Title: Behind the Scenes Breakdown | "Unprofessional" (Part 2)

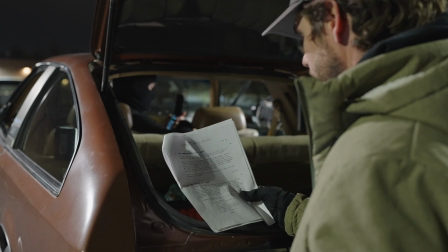0s
All right, so last video was part one of the behind the scenes breakdown of my latest short film, Unprofessional.
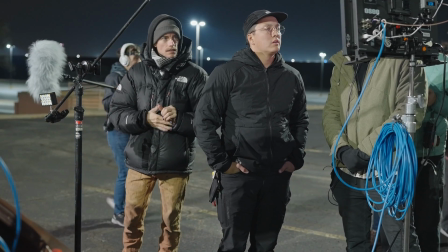6s
We walked through the pre-production and production process, and today we'll take a look at the post-production,
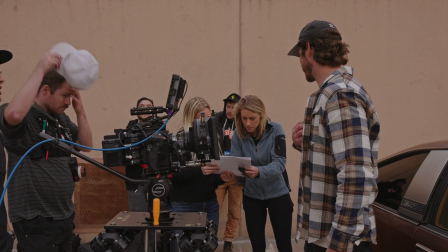11s
look at some scene breakdowns, the editing, and a little bit of the sound design.
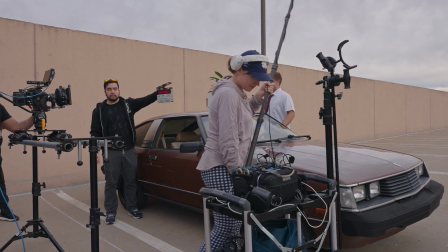16s
So let's get into it.
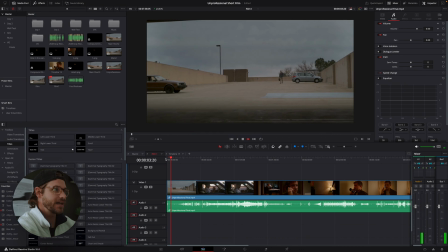17s
With the opening scene, I really wanted to have a misdirect, starting with this character over here, our extra,
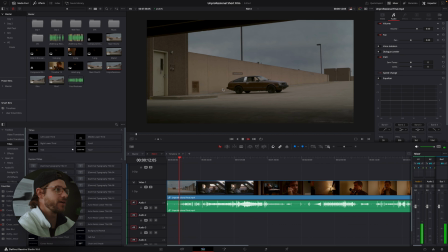26s
revealing this car and then having our lead role pop out of this stairwell, just to create some visual interest. And I think it's important when you're creating any sort of film, writing a story, shot listing, is to start your story off in an interesting way.
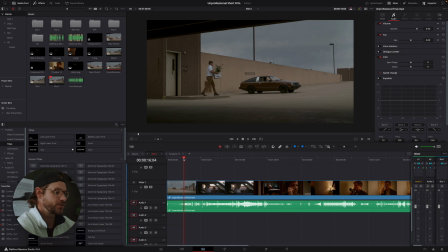42s
So let's watch this and we'll stop it here in a second.
Stuff in a box and you leave.
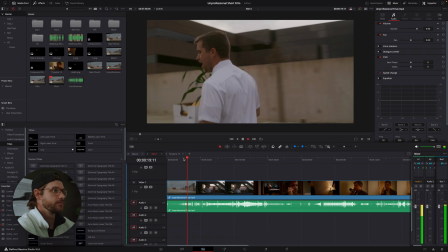47s What am I gonna do? Go find another career, go start another job? Go support my family on something else?
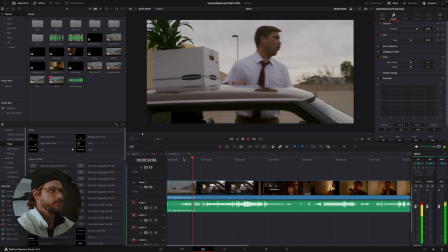52s You know what? You can't get rid of me, because I quit! You all right?
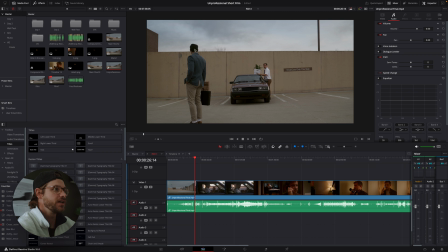57s
All right, so stopping here, as you can see, we had to time the extra standing here at just the right moment so that when he yells his line, "I quit," he's sort of in the frame, but at a nice, pleasing composition.
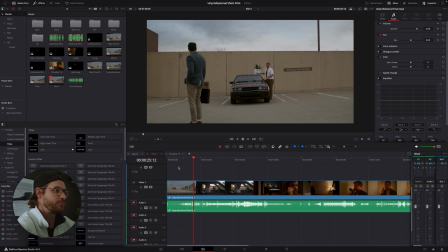72s
And we made this line here in the concrete his marker. So you can see he stops right on it. Yep. Right there perfectly on the frame left. And then we've got this cool sign here that says small cars only this side, which I think plays to the character of Terry well.
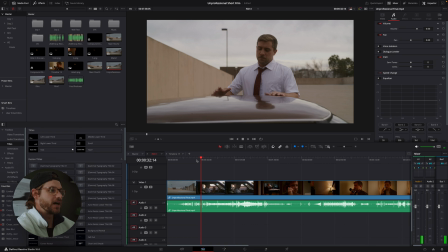88s
So how we pulled this scene off with the box falling off the car was pretty simple. We just had some fishing line that was attached to the bottom of the box, and it was taped or stapled, and we had our gaffer Tyler actually pull it, mimicking kind of it sliding off the car hood.
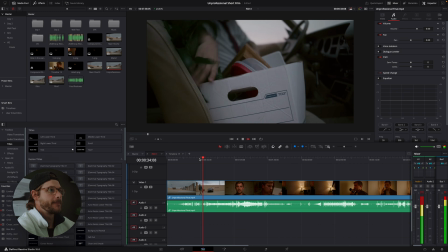106s
He gets frustrated, and I love this match cut, how this turned out.
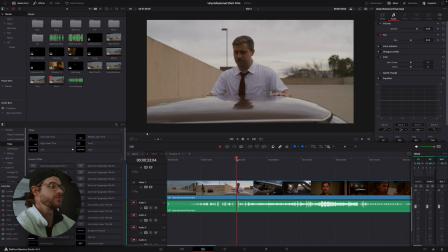112s
So smashing the hand on the car. I didn't know he was gonna do that in the take, but then it worked out perfect.
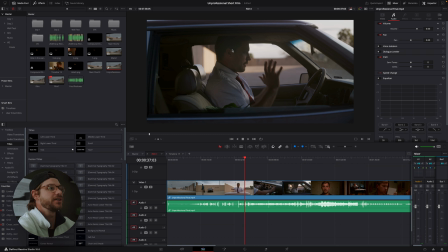117s
One other thing I would just wanna point out is this shot here is a pickup shot of the next day.
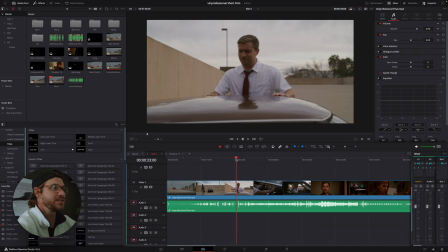124s
And as you can tell, it's sunny out, whereas this shot here, overcast, there's no light here. So it's a little bit inconsistent, but it was the best we could do. And that's indie filmmaking for you. So I want to move on to this next point of more of how to edit a really good story. And when you're writing the story is you want to think through tempo. And the tempo here is very much like we're increasing in his anger and frustration, and then we're backing off of that.
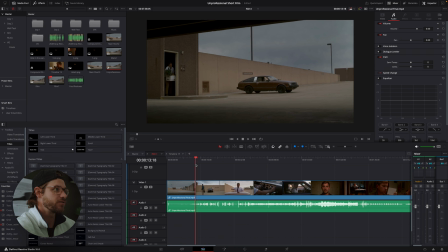155s
And so you can tell the frustration builds right here. He busts out of the door. He builds up to a point.
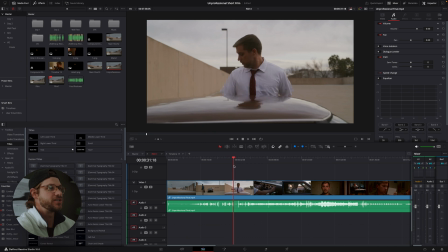161s
He yells, "I quit." And then he jumps into the car, says he needs to calm down. So he turns on the radio. So there's nothing worse than hearing somebody succeed or have good fortune or good luck when you're having a bad day, when you lose your job or things aren't going as planned. And that's exactly what's happening here with Terry, is things aren't going well. And the radio scene is just to put a little more salt in the wounds.
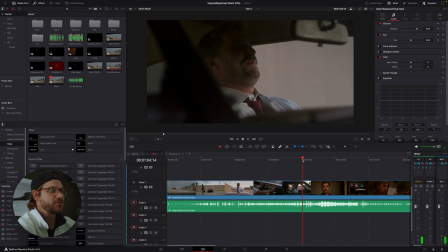187s
So again, you can see the frustration. He tries to calm himself down here and then builds back up.
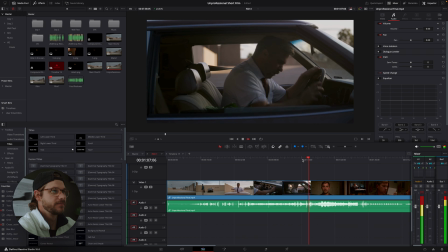191s Happy for you. I lose my job.
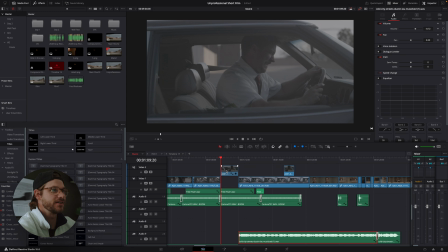196s
So the key part of this scene is what Fred says right here.
And to think I didn't even work for it.
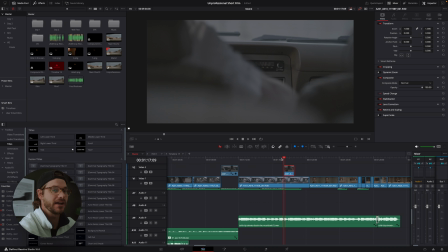206s
Okay, so we're outside, exterior car, but now we're interior, kind of feeling the anger and frustration as it's violently shaking back and forth.
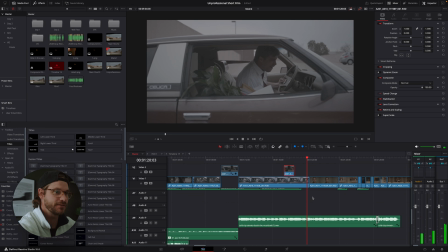214s The American dream, am I right?
Okay, and then here's important that we just make this quick cut right here, going from violent frustration to this soulless, empty, depressed Terry.
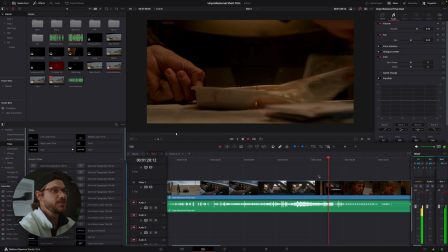230s
And then we enter into this quick montage, and then it ends with him burning his mouth. So just an editing point here is you really want to make sure that you know how to get into a scene and out of a scene, meaning there's good transitional markers, there's good story beats within your scene.
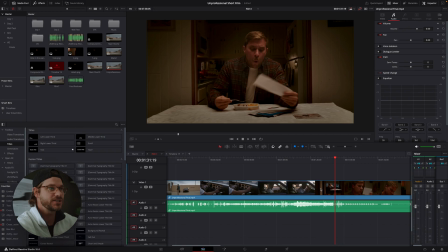248s
And this is just that.